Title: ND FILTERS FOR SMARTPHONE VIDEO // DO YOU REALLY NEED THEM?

Stewart here out in the Spanish wilderness doing some smartphone filmmaking today.
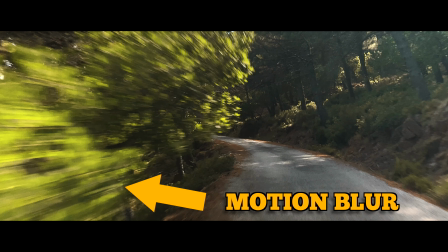0:04 I've pulled off some shots with lovely motion blur thanks to this ND filter, so I want to give you a little rundown about how to use one of these so you can make up your own mind whether to go to the trouble of getting one and pursuing that beautiful motion blur.
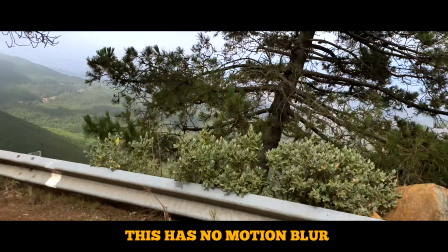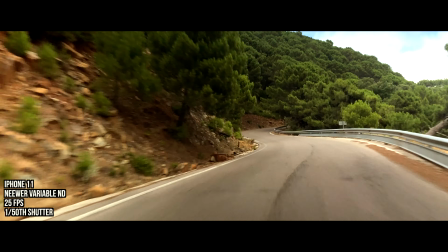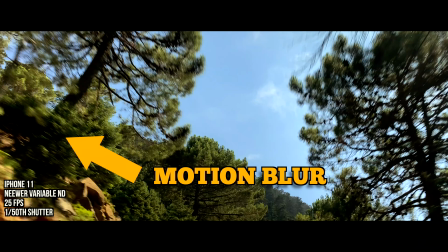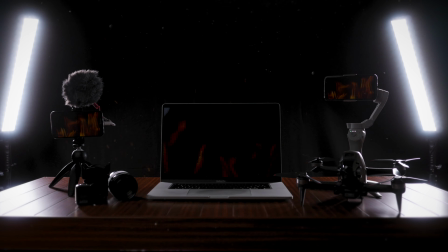ND filters enable us to lower the shutter speed when shooting video on our smartphones to a level that
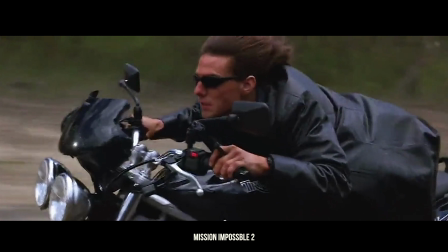1:05 gives us motion blur the eye is accustomed to seeing when watching cinematic footage. Normally when we're setting an exposure on a camera we have three levers to pull: the shutter speed, the aperture and the ISO. If we take those in reverse, you've probably heard keep the ISO as low as possible to reduce the amount of noise and grain in your footage.
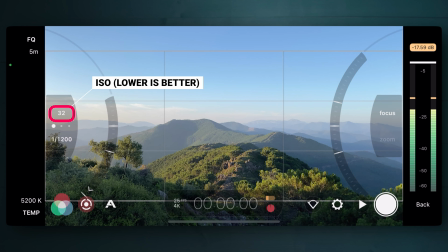1:24 In a smartphone that might be 32, on a normal camera it'll be something like ISO 100. As for the aperture, well, the aperture is fixed on a smartphone, so we don't really have any control of that, which leaves us with the third lever that we can pull to set a decent exposure, and that is the shutter speed. You may have heard of the 180-degree rule, whereby we double the frame rate we're shooting at to calculate the shutter speed that we need for that lovely motion blur. So a real-time frame rate of 24 or 25 frames per second, we need 1/50th of a second shutter speed, give or take.
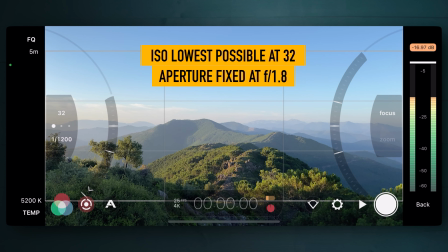1:56 Now, even with your ISO all the way down as low as it will go, and mindful that you have a fixed aperture,
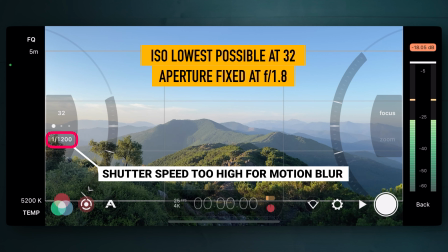2:00 on a bright sunny day the shutter speed is going to be something like 1/2000th of a second to get a balanced exposure like the one we have here. And this is where your fourth lever for controlling exposure comes in: the neutral density filter, an opaque piece of glass that you stick over your lens to cut down the amount of light getting to your sensor. This here is a clip-on ND filter from Newer. We have no link to the company, we just like their products and it's cheap and affordable stuff. You literally clip it on. Now this is a variable ND filter, so you can change the opacity of the glass by twisting the element if you like. And it does a pretty good job of blocking light getting to the sensor.
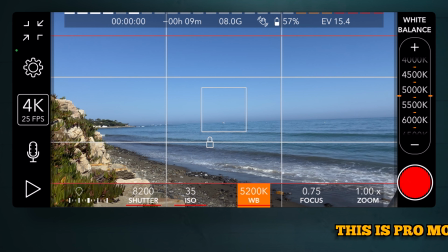2:38 One thing to note is that you'll in all likelihood need a third-party camera app to control your video settings manually when filming on your smartphone.
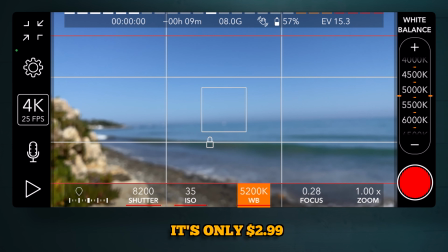2:46 It can be intimidating, but it's really not. It's super easy. So do stick around on the channel and we'll teach you all of that. Before you even go down that route, ask yourself the question, do you even need motion blur? Do you want it? There's no right or wrong answer to that question. Personally, yes, we do like motion blur.
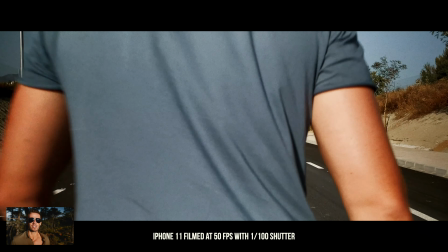3:02 We love the way it makes the footage look genuinely more cinematic. That is what the eye is accustomed to seeing when watching high-end cinema, and that is the look that we are going for.
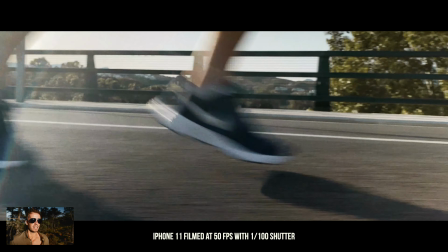3:11 We need that for our clients as and when we do client work, and we just want it for the aesthetics. It pleases us. However, not everyone agrees with that or sees the value necessarily in motion blur. So if you're not interested in that, then you don't need to bother with all of this. The other issue to address before we go to the trouble of clipping ND filters onto our phones is to think about whether there's actually any motion to blur. Think about it, the clue is in the title, motion blur. If there's no motion, there's nothing to blur, so it's not going to make any difference whether you have an ND filter on or not.
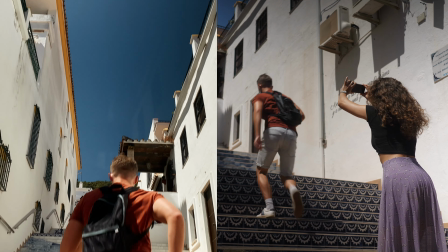3:43 So if you have fast moving subjects, then absolutely I'd recommend the use of an ND filter.
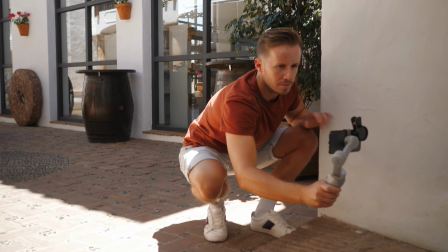3:48 Or if your camera's moving fast, that creates a lot of motion around the periphery of the frame. You're going to want to use ND filters. But to be honest with you, for a headshot like this, you probably wouldn't notice if I wasn't using an ND filter. Now, out of instinct, I am using an ND filter, it's just something that we do. If I happen to want to wave my hands like this, you will notice the difference. Let's put a freeze frame up.